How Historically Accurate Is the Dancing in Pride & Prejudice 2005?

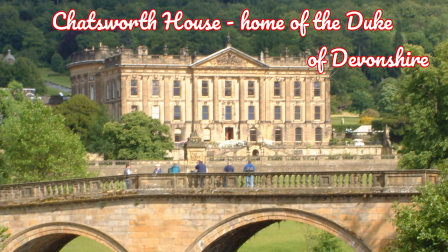The house they show for these scenes is called Chatsworth House, and it's the primary residence of the Duke of Devonshire. According to G.E. Mingay's study, British Land and Society in the 18th Century, the Duke of Devonshire was one of the seven richest men in England in 1790 with an estimated
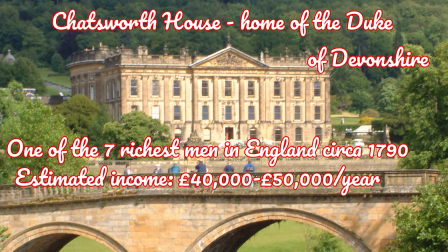annual income between 40 and 50 thousand pounds a year. That's four to five times what Darcy makes. There's no way Darcy could afford a house like this.
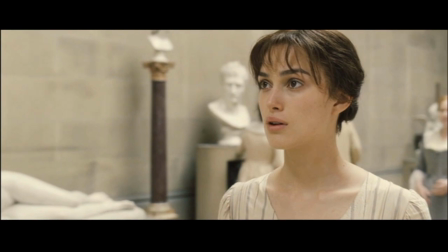Think of how much your current living space costs and now imagine paying for something that costs four to five times as much.
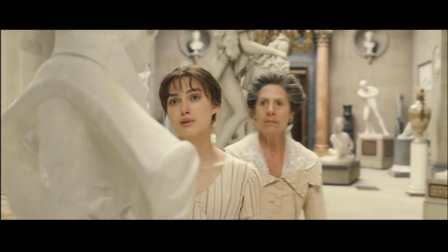Yep, ain't gonna happen. So sorry. No sculpture galleries at Pemberley.
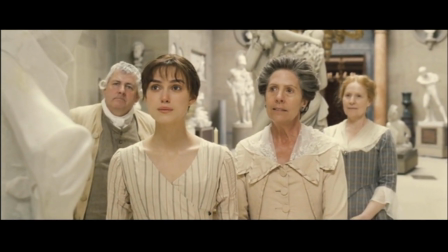Darcy is the equivalent of a multi-multi millionaire, but this house would have required Bill Gates levels of wealth.
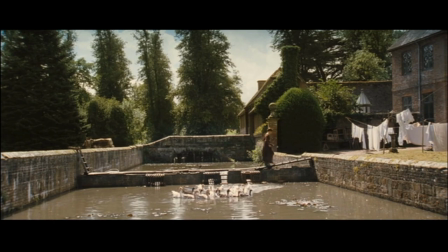I also object because the scenes of the Bennett family house make them look like middling residents of a country town,
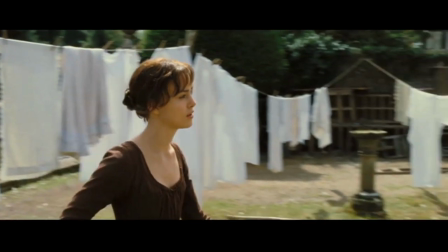when in reality they were members of the landed gentry, the rich landowning class,
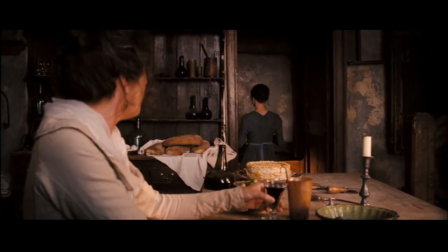which meant that they owned most of the land and the houses in the surrounding area, and had a manor house on a large estate.
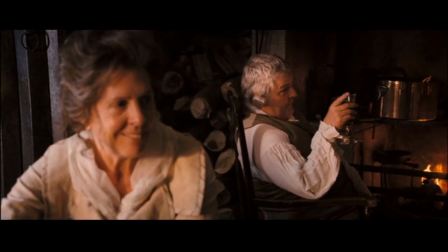Lizzie wouldn't be traipsing across an irrigation canal and walking through the laundry to get back to her house.
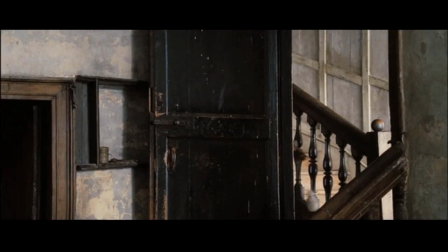Anyway, that was a long digression, but I hope it was informative. For snark, yeah, I'm gonna go with the low-hanging fruit here.
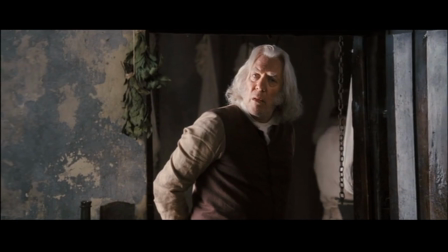Call me crazy, but I really don't like staring at pig genitalia. Anyway, let's talk about the dances now.
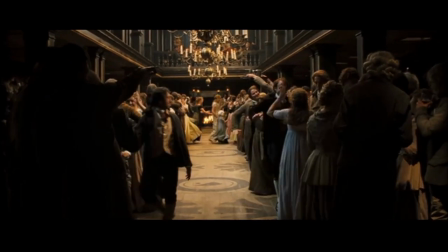This is another adaptation like the 2009 Emma, where the good dances are really good and the bad dances are kind of bad.
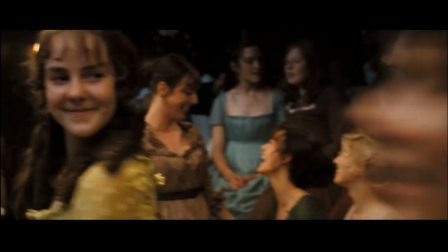We have three dances here that are plausible for the Regency, four that are not,
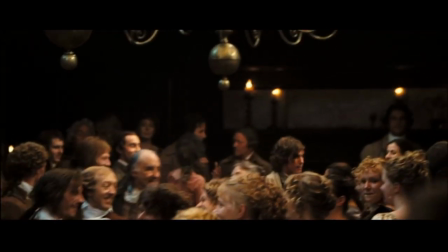so already the percentage is not nearly as good as the 1995 version.
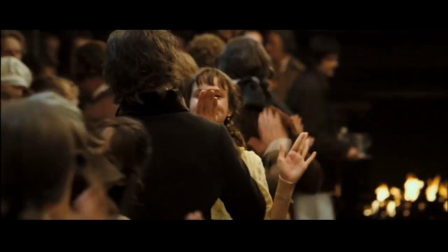And speaking of the 95 version, the Meryton ball seen in this version also looks much better than the Netherfield ball.
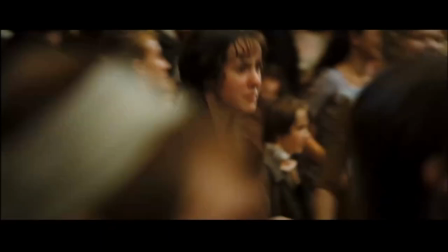Again, I'm blaming the filmmakers for using Baroque music as a cinematic shorthand for snobbery and wealth,
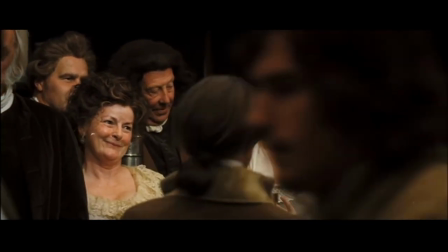even though having old-fashioned music is the exact opposite of what snobs would have done in the Regency.
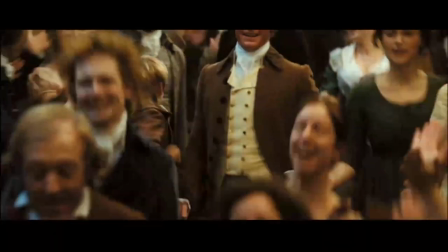They would have wanted to have all the latest dances from London to show off how fashionable they were.
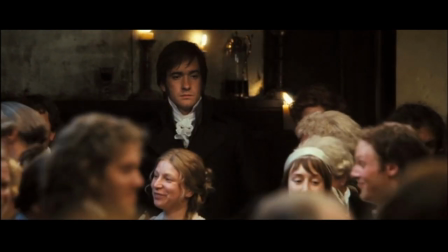Anyway, there are four dances we get to see at the Meritan Ball. I think I said recently that I thought the Meritan scene was rather good,
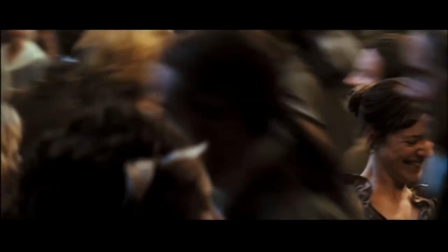and I still generally like it, but after a much closer viewing, I have a few more critiques.
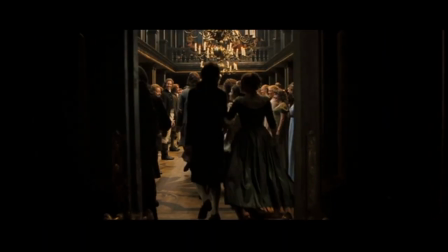The first dance we see is a tune in choreography both called Tithe Pig from 1695,
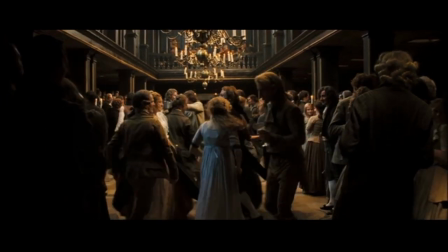which makes it a century too early, but it's not as glaringly bad as a slow Baroque tune, but we'll get to those later.
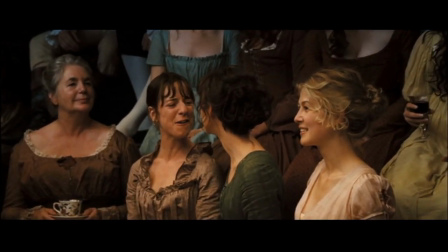The dance formation is a duple minor, which is not period for the Regency, and neither are the figures, especially the turn singles and the patty cake.
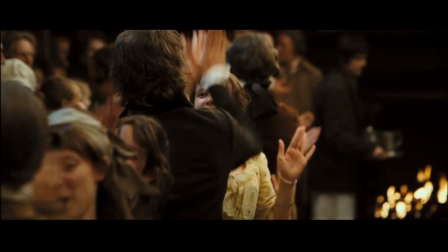The dances do look lively and fun, however, and they tend to use footwork, both of which are good things.
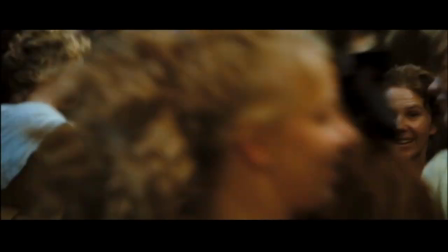I'm kind of baffled and dismayed by the way that they filmed this scene overall, however, because they show dancing for a good 40 seconds before they cut to the dialogue,
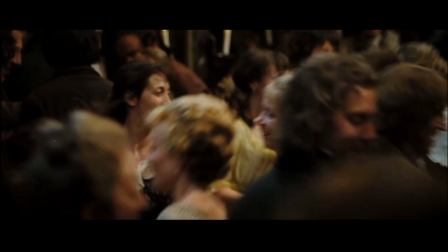but they make so many strange cuts that you don't get a very strong sense of the flow or narrative in the dance.
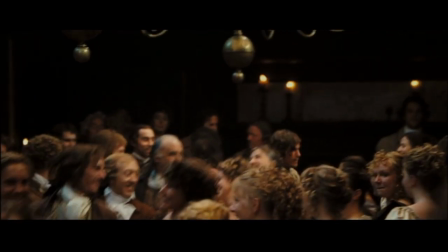I could understand filming it this way if it was a dialogue-heavy scene with characters sitting on the sidelines and the dance going on in the background,
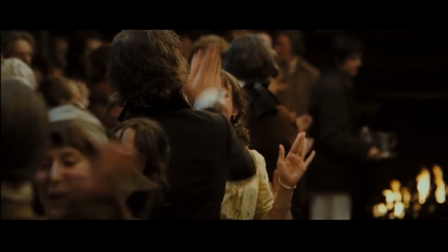but to focus on the dancing itself for that long and not make the dance more intelligible is weird.
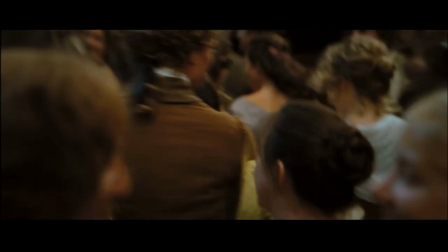It's hard for me to see what's going on when it's mostly just close-ups of the characters
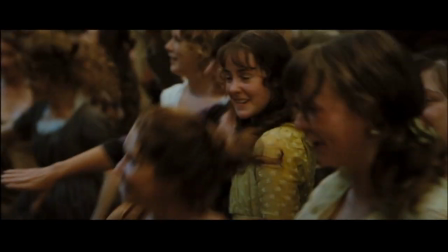and the camera constantly cuts to people on the sidelines and weird shots like this.
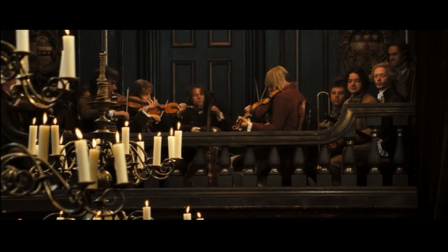I think what they were trying to convey is a sense of energy and chaos in the ballroom, but I don't think balls were that chaotic even when they were just informal country assemblies.
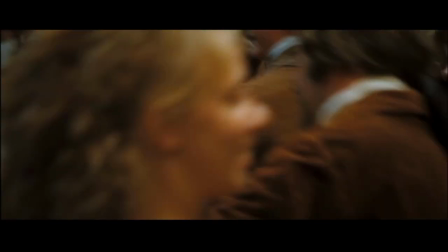Plus, I'm very much of the Fred Astaire school of dance cinematography that says that the camera should follow the narrative of the dance and not distract from it with quick cuts and weird angles.
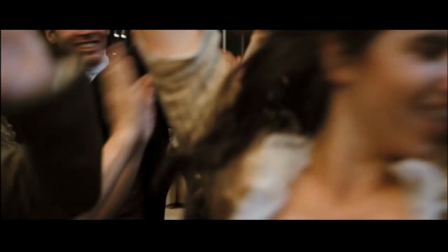Also, as an English country dancer, I want to see the choreography. I like being able to imagine doing the dance along with the characters, but I can't see the flow of the figures this way.
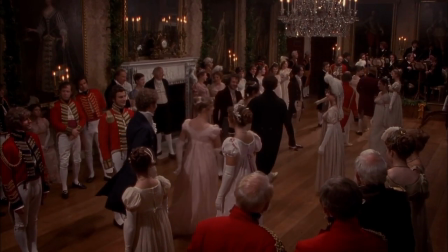As much as I've harped on the anachronisms in Mr. Beveridge's Maggot from 1995, I have to say that they filmed that dance beautifully.